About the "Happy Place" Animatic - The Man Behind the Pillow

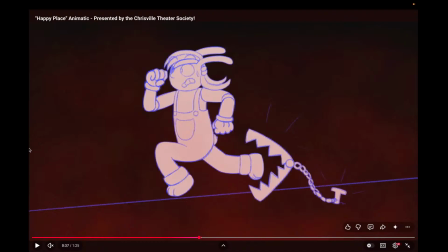[37:07]
Even you who thinks you're so strong and apart from this, you yourself will be trapped and hurt and torn
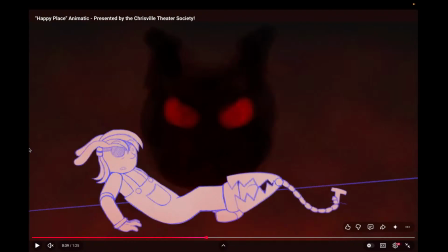[37:15]
apart even if you're so tough and you can't stop it because there will always be something stronger than you.
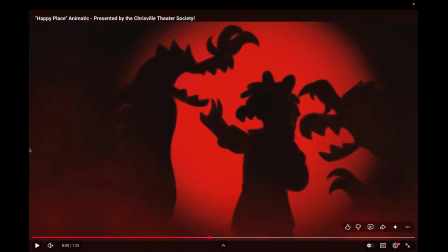[37:20]
You will go back and face the consequences of not being like the group you're supposed to be like.
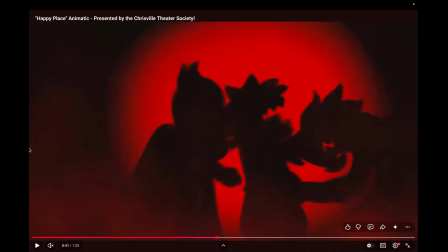[37:27]
And you will be torn apart for it. You who are so, kind and weak and meek, you will be dragged away and taken before your time.
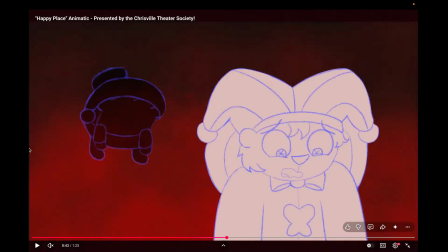[37:40]
And you, who might be even closer to Chris than either of you expect,
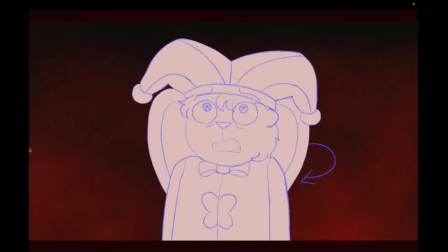[37:48]
are the one who clearly sees that the biggest pressure over everyone is the person who really controls your whole world.
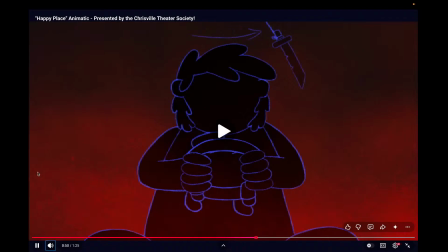[37:58]
Fun! Anyway, back to the end of the song. We all learned a valuable lesson here today.
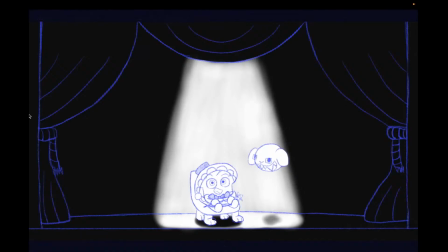[38:04]
Oh, also, if you're wondering who the hell this is, if you know my webcomic, you might remember that sometimes there's, like, a fictional world in my comic called Tailwind Tales, and there's, like, this little weird bunny lion thing, who's, like, the mascot for it. His name's Figaro. That's his cameo. I made Figaro Bubble.
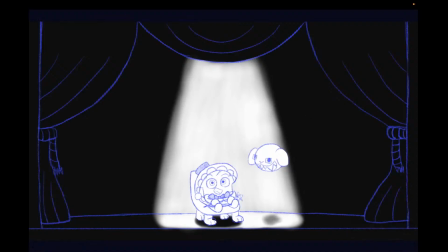[38:20]
There he is. Like, Figaro's my special boy. You might think Softboy is my special boy, and he is. He very much is. But Figaro is, like, my extra specialist boy. He's my wonderful Blorbo, and I love him so much. He's also my wonderfulest Blorbo. But that guy, the guy being represented by this semi-bubble here, this guy.
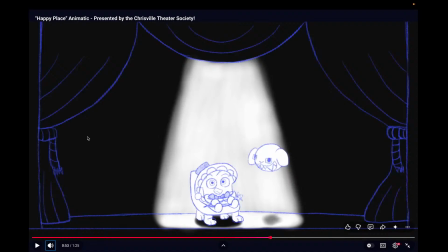[38:39]
Oh, I'm holding back how much I love him. Anyway, I wanted him to be in the video, so I was like, oh, well, I have nobody who's Bubble. I'll make Figaro Bubble. That's why he's got these little ears and the glasses. And it's really hard to tell, but, like, these are, like, fangs among the other fangs, so you have, like, the canines.
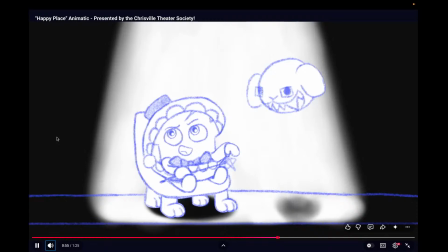[38:58]
I know you don't really hate my adventures.
You love me.
Oh, and I decided that there'd be a little trail of bubbles going behind him, and the bubbles in this section, because it's like, you love me, I decided he'd make the bubbles hearts. Because he's my wonderful guy.
And I love you too. And I love you too.
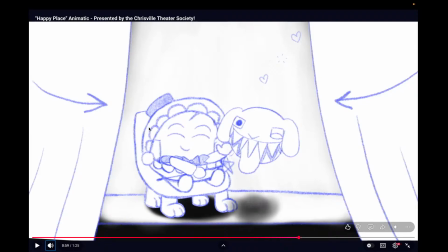[39:17]
One of my friends shared with me a picture of this pose in particular and said,
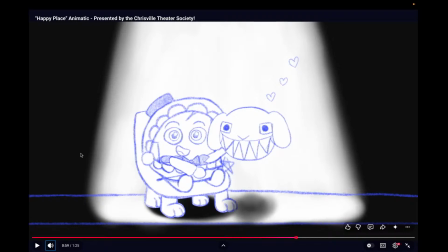[39:24]
I'd trust him with everything. Like, he does nothing wrong. I'm like, oh, thank you. What about this guy? What do you think of him? And she was like, I don't trust the bubble. And I was like, well, he's not really presenting himself fully in this form, but it doesn't matter if nobody else loves him. I love him.
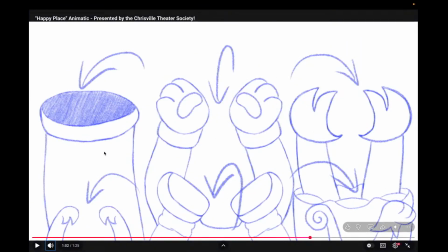[39:47]
Love a good anime flip. Love a good anime fall over, feet in the air. And I like it. I think it's a lot more natural than the original music videos, just sort of flump. And then we get to the part I was extra excited to include, which was the bows.
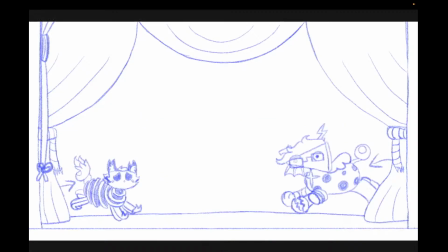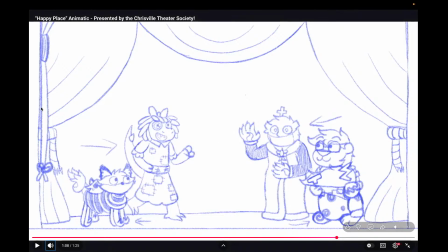[40:09]
I thought they were absolutely necessary because I was going to put my characters through such hell. I didn't want people to think I was only putting them through hell. That this was like some universe where they're only destined to live through a hell. So I decided to show, no, this is the Crystal Theater Society putting on a show, and this is what the show is.
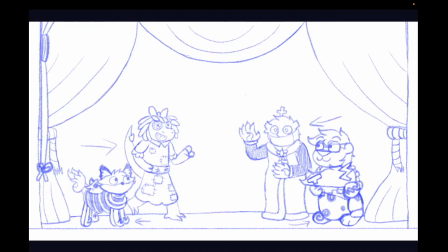[40:28]
This is the end of the show, and now I'm going to take advantage of the fact they made a little lyric-less musical outro to make them bow. And also to show they're wearing costumes.
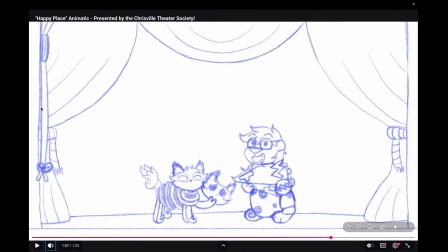[40:40]
So, like, not only is everything fine, nothing's canon, everything's fine, they're fine, everyone's fine, but also they're wearing costumes.
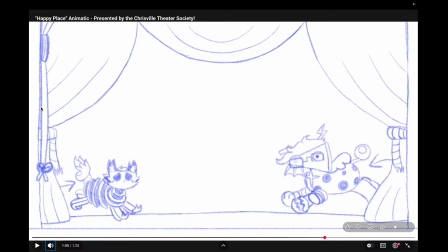[40:47]
So, you can see, even just from this shot alone, it's like Velvel's wearing a dark jumpsuit and wearing, like, the ribbon around him, and then wearing a mask over his real face. And then with Leo Azubel, you realize there's no neck, like there is previously, so it's like before you use your imagination, you fill in the blanks.
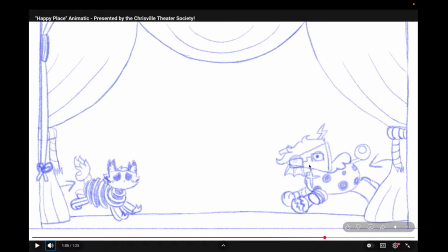[41:07]
Here, you see there's no neck, which means, like, you know, because the head is just like a head that goes onto a body. And you can see here that the limbs are a lot thicker because, you know, Leo has actual legs.